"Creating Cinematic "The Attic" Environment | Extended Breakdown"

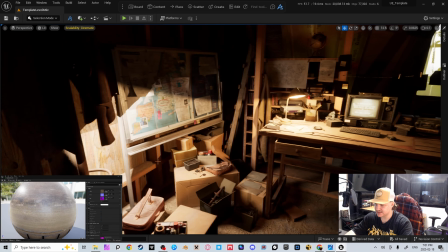8:13 And then this guy over here is doing kind of the same thing, but pointed down in this direction, as you can see right there.
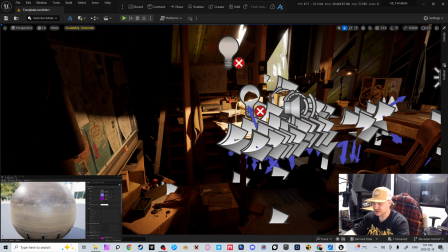8:22 So it's adding a lot of light to the back area here, and to the shelves, and to the edge of the desk over here, because I thought that was too dark over here.
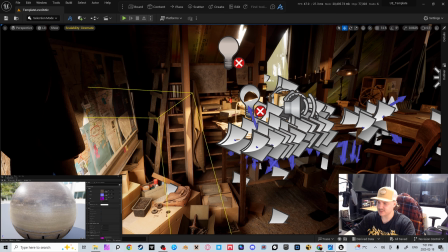8:30 I wanted to capture a little bit more of that light. So again, something that they do in film.
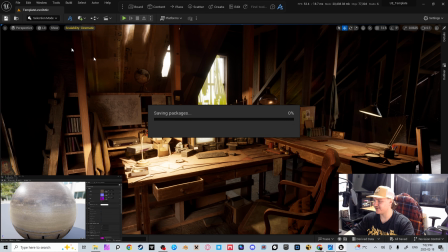8:36 Let's you know, that's basically all I wanted to go over for lights. There's one more light source technically, and it's this guy right here.
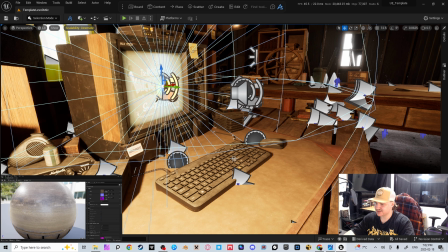8:43 So, you know, you can't even notice it, because in path tracer it's just adding a little bit of like the light from this TV here.
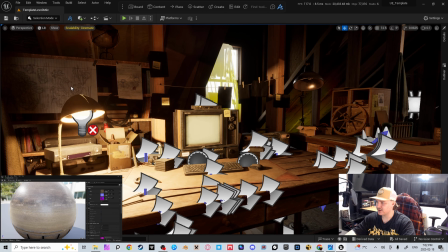8:51 Secret, this TV, not even on. You can see that it has no light coming from it within the path tracer.
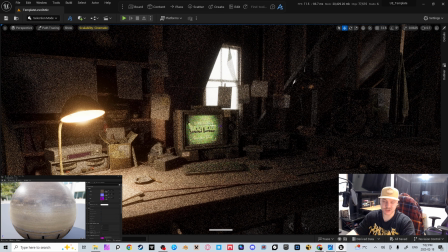9:00 All this light, or all this image and everything, is using a projector add-on for Unreal Engine.
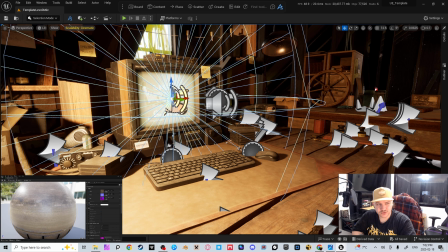9:07 I believe you could do this with the new light system in Unreal Engine 5.5. I'm not using 5.5 because a lot of my plugins haven't upgraded and stuff.
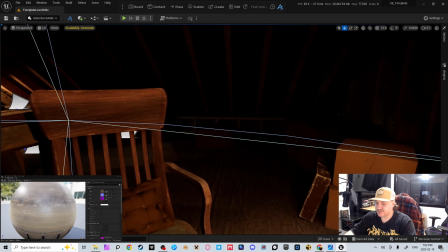9:19 So, especially my lenses that I'll get to in a minute here.
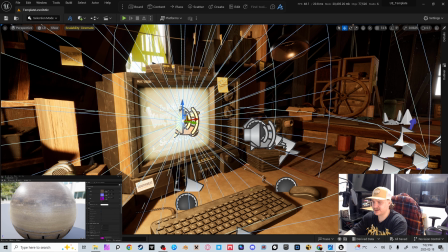9:24 So, what I did was use this one to kind of act like the light is shining out of the TV, and then this one to project it onto the TV. And I'm just using a image right here.
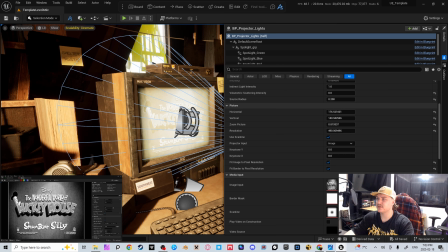9:39 The Wonderful World of Mickey Mouse Steamboat Silly. And yeah, I just wanted to add that in because I thought, you know, this kind of looks like an old animator's room or something, like, you know, at their house.
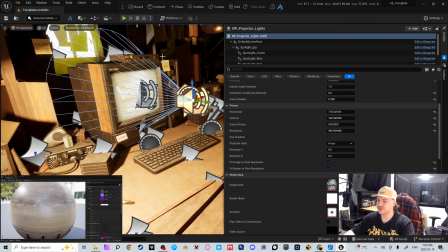9:54 They have a little setup or something. So wanted to kind of show some homage to, is that how you use that? I don't know. Show some, show something to Disney, because I love Disney and stuff.
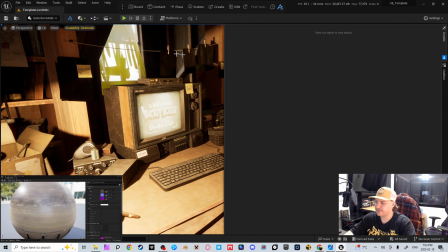10:11 And yeah, I really wanted to show that off. So, let me hide this menu here.
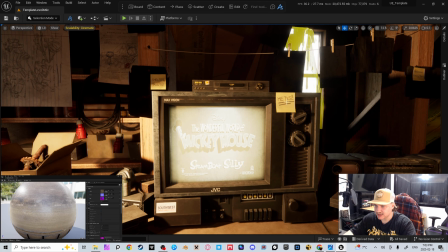10:17 It's a little bit annoying. A lot of these assets are also from different packs.
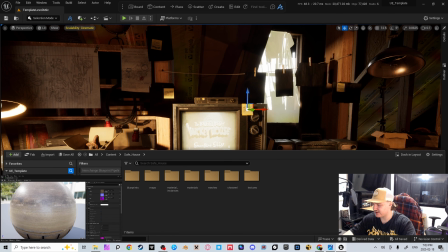10:23 So if we go into this one's from the Safe House environment. A lot of these assets are.
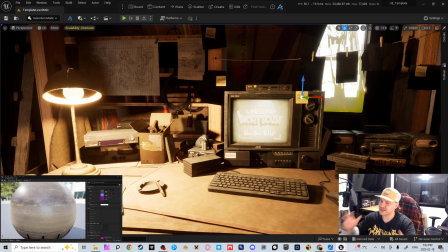10:30 A lot of them are from just Quixel in general, and then some, like this TV, are from the marketplace, just like free assets that you can get on there.
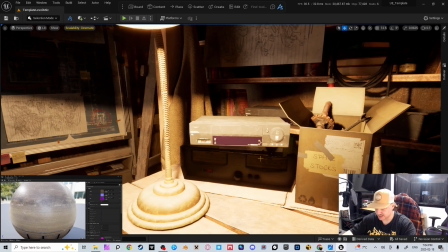10:40 Same with this guy, same with this guy, this guy.
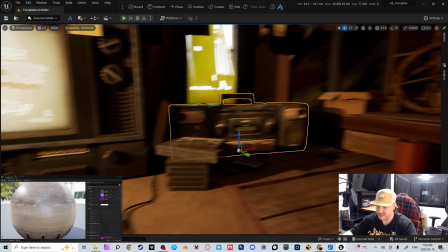10:43 Just, this is a free scan, like a scan of a radio or whatever.
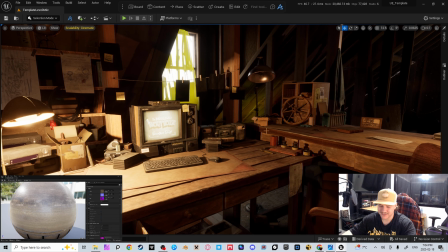10:50 Not a radio, I don't know, boombox.
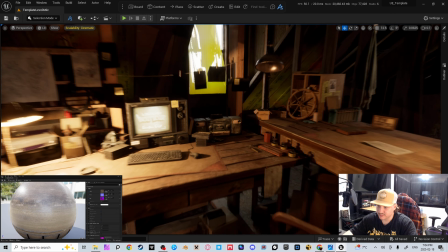10:55 Yeah, you can just see random assets everywhere there that, most of these, if not like pretty much all of them, except for a couple maybe,
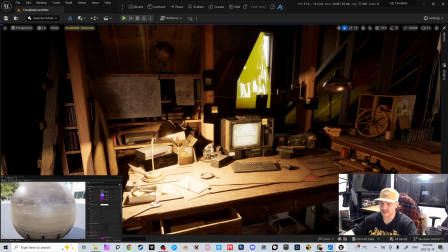11:02 are all from the marketplace or from Quixel.
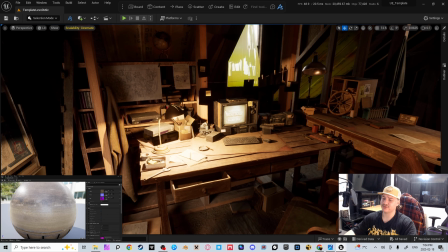11:08 So don't look at this and be like, wow, you made every asset. No. My goal for this project wasn't to make every asset. I know I can make most of these. The only, like harder ones are a little bit harder, like this or the boombox or whatever.
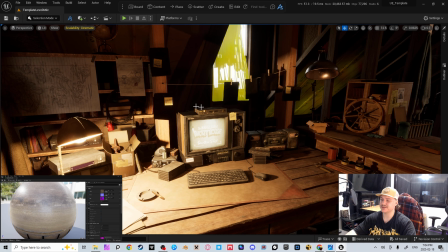11:25 But 90% of them I could make, and even the ones that are more difficult, I could have made just by spending a little bit more time. But that wasn't the purpose of this. The whole purpose of this environment is to, get really used to light painting using these different lights,
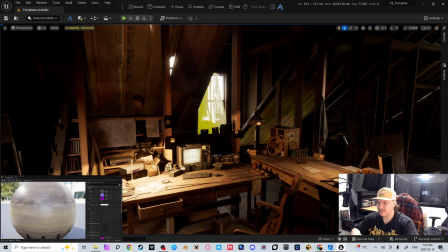11:42 getting used to like kind of getting more of that filmic look, and get used to where to place assets,
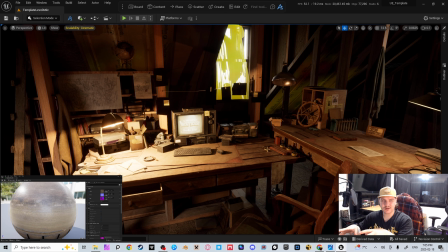11:51 right? Like I wanted this to look messy, but still like everything has its own place, if that makes sense.
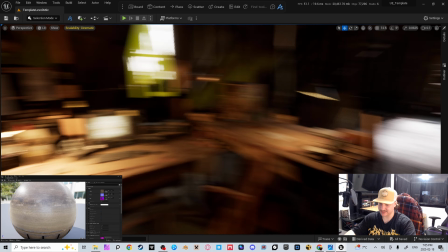11:57 Like it's not the cleanest setup or anything, but it's also, objects are a little bit more grouped.
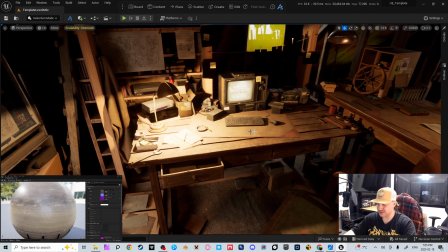12:04 I did leave some that aren't grouped together just to like keep that little bit of chaos, especially down here.